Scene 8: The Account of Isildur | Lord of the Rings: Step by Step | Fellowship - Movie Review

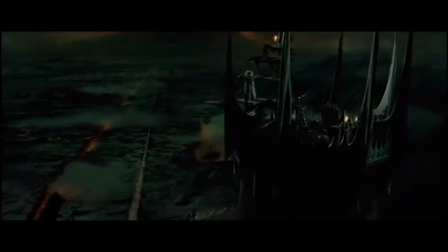5s
This is our first look at Mordor. It stands in stark contrast to the plentiful rolling green hills of the Shire.
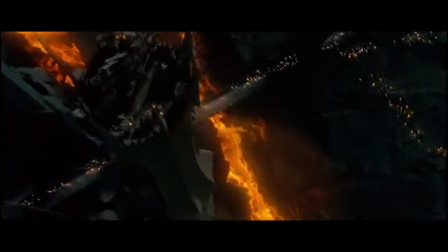12s
Even from the few glances of the landscape that we are given, we see that Mordor is choked with chaos and covered in malice.
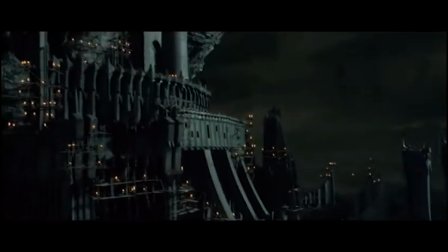19s
Destructive red and sickly green lights accent the desolate black landscape where vile creatures roam freely.
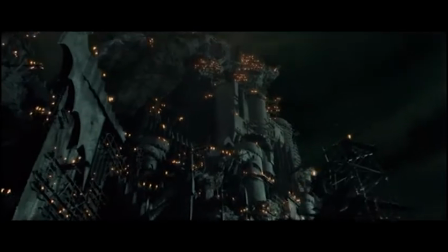25s
The construction of Barad-dûr is well underway.
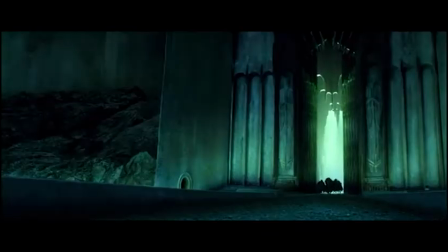28s
Nearly half complete is the imposing tower fortress where the dark monsters of the world are gathering in preparation for their march upon the world of men,
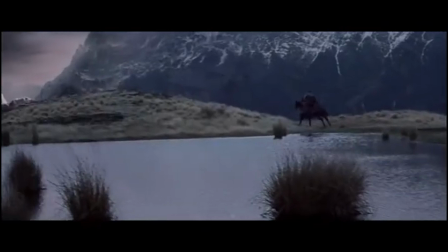37s
elves, dwarves, and hobbits. Living under the shadow of Barad-dûr is the white city of Minas Tirith, an alabastrine shield,
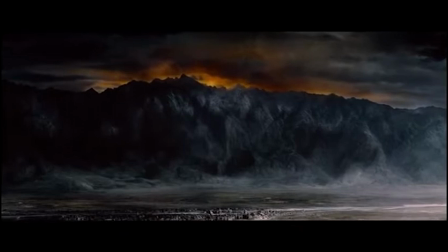44s
a vanguard that protects the rest of Middle-earth from the agents of Sauron, who live only to destroy the good peoples of the world.
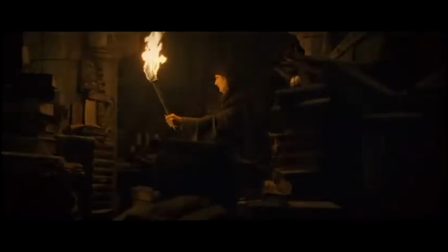52s
Gandalf descends into the White City to comb the libraries for answers to his questions about Frodo's ring.
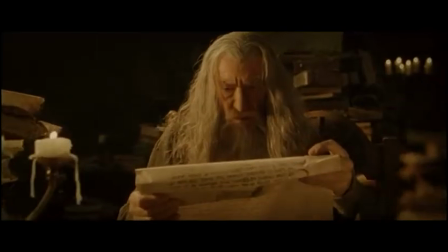58s
In finding the account of Isildur, he learns of a way to identify the One Ring.
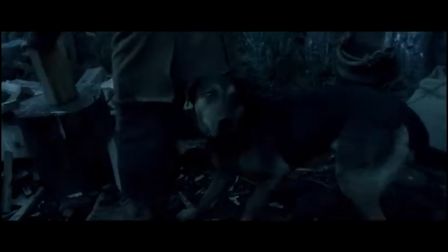63s
Though Minas Tirith, the City of Kings, has stood vigilant for millennia, no land is safe from the Dark Lord's influence anymore.
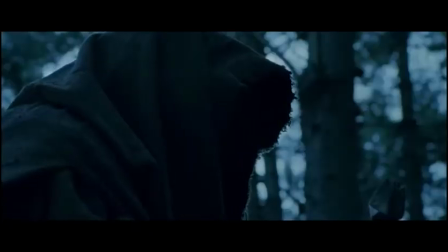70s
Black Riders have even made their way into the Shire, the peaceful and remote home of the hobbits.
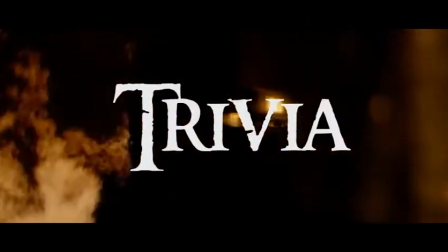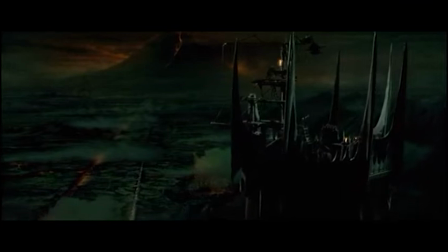82s
The miniature of Barad-dûr for this shot is nearly 15 feet tall and in its finished state will reach nearly 9 meters.
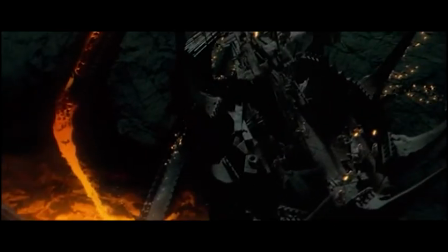89s
Despite its real-world massive height, the mini is in fact 166 scale.
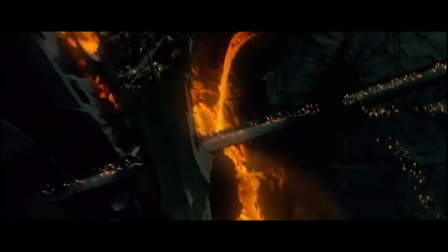94s
This means that the computer-generated orcs that are seen moving about the structure would only stand a few millimeters in height.
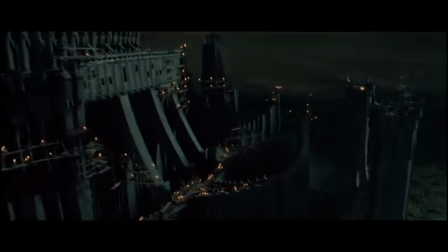100s
One of the difficulties in working with such a small-scale mini is that the visual EFX director of photography,
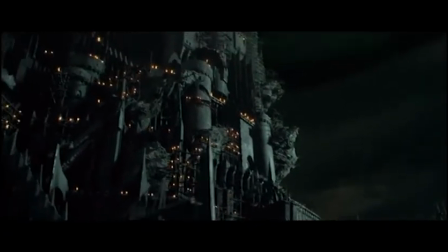106s
Alex Funke, had to get the camera within inches of the immaculate model to capture the sweeping shots with detail.
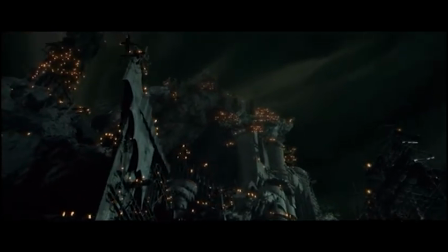113s
This is another composite shot, where more than one shot is combined to create the final shot,
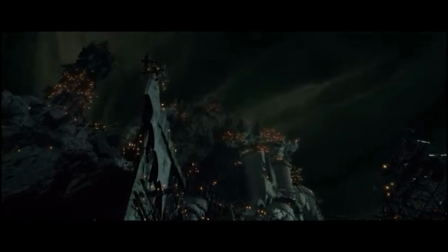118s
which is a combination of the physical model of Barad-dûr and the computer-generated elements for the fires, lava,
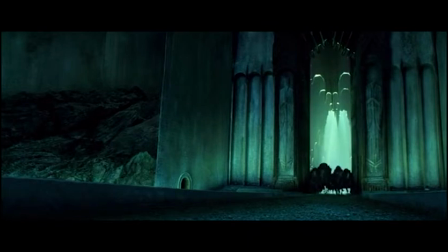124s
and orcs. The model for Minas Morgul was accented with a glowing green paint, which was later embellished digitally to give the building a sickly green glow.
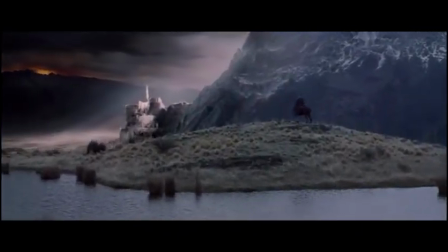132s
This is also a composite shot, combining the model of Minas Morgul, CGI elements for the interior of the fortress, and the Black Rider actors running through the door.
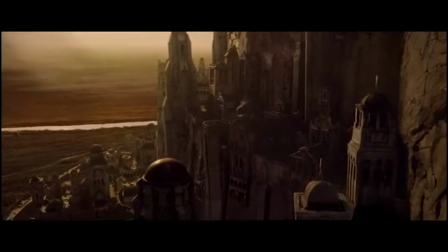141s
Director Peter Jackson wanted the opening shot of Minas Tirith to resemble what a National Geographic shot of Constantinople at dawn would look like.
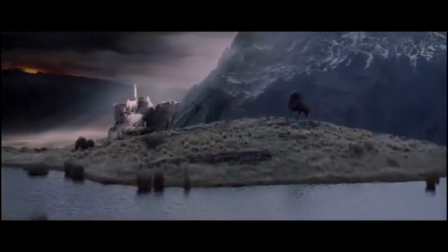150s
Two miniatures were crafted for Minas Tirith, one at 72nd scale and another at 14th scale, which was used for wider shots. The 72nd scale model contained over 1,000 individually made buildings.
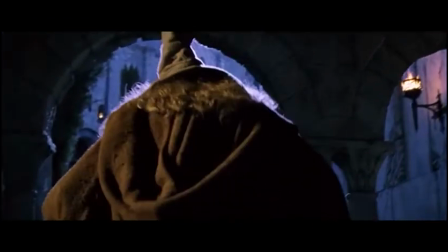163s
The shot of Gandalf walking through the streets of Minas Tirith was filmed after actor Ian McKellen had been wearing his Gandalf the White costume for roughly 6 months.
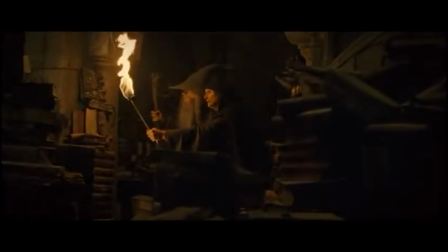171s
This is because the sets for Minas Tirith had not been built prior to the filming of Gandalf's fall from the bridge of Khazad-dûm.
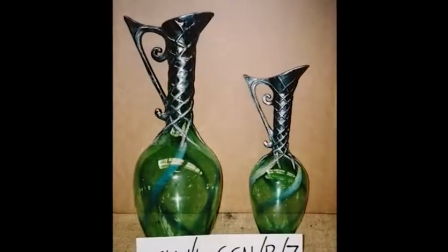178s
Every prop used in the films was handcrafted because the items that would exist
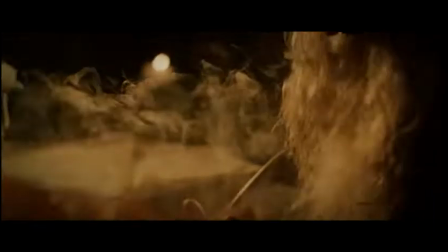183s
in Middle-earth cannot be found in antique stores or standard prop departments. This includes the scrolls and books that are featured in the library.
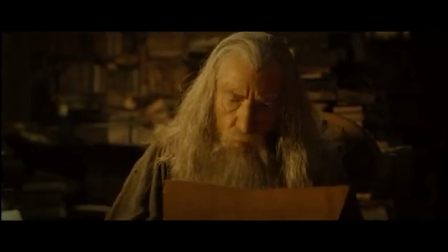191s
A New Zealand banker named Daniel Reeves was a hobbyist calligrapher and was brought on to scrawl the many papers seen throughout the film.
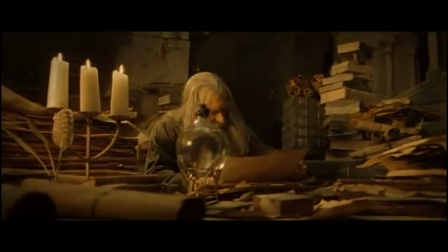198s
During his time aiding the production, he had handwritten hundreds of pages for manuscripts and scrolls,
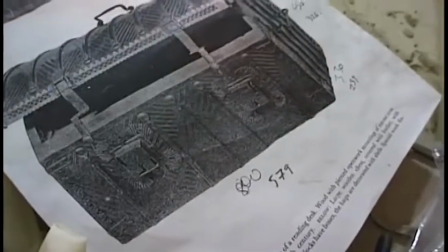204s
many of which contained poetry from the books and appendices. After filming had wrapped up, he was hired by New Line Cinema to do the calligraphy for the promotional material.
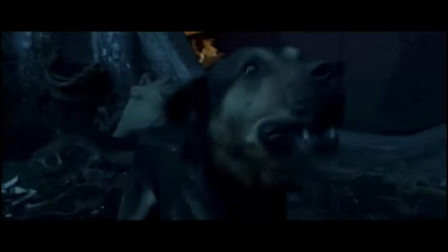213s
The actor who is playing the Hobbit that is confronted by the Black Rider, Cameron Rhodes, was also hired to voice act the animatic,
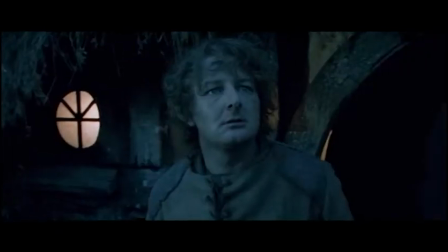221s
which was created during pre-production to be used as a visual aid for the actors and filmmakers.
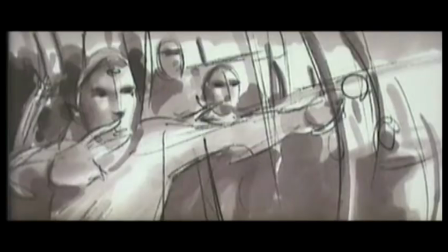226s
The animatic was a full telling of the script's original draft that was a fully voiced combination of still images, basic CGI sequences,
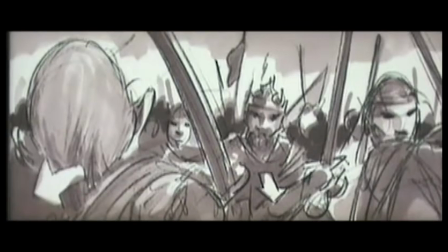234s
and rudimentary animation, and was the first thing shown to the actors when they arrived on set and began preparing for their roles.
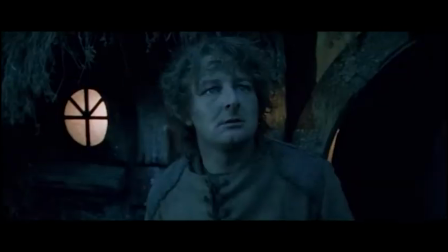240s
The Hobbit house is a reused facade that was created for the construction of Hobbiton.
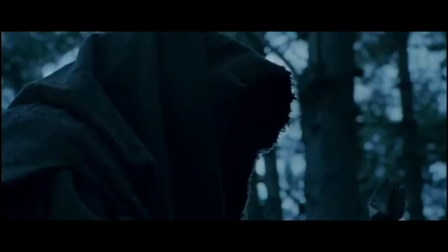245s
This scene was shot after primary filming had wrapped. It was added to increase tension and to show that the Black Riders had made it to the borders of the Shire.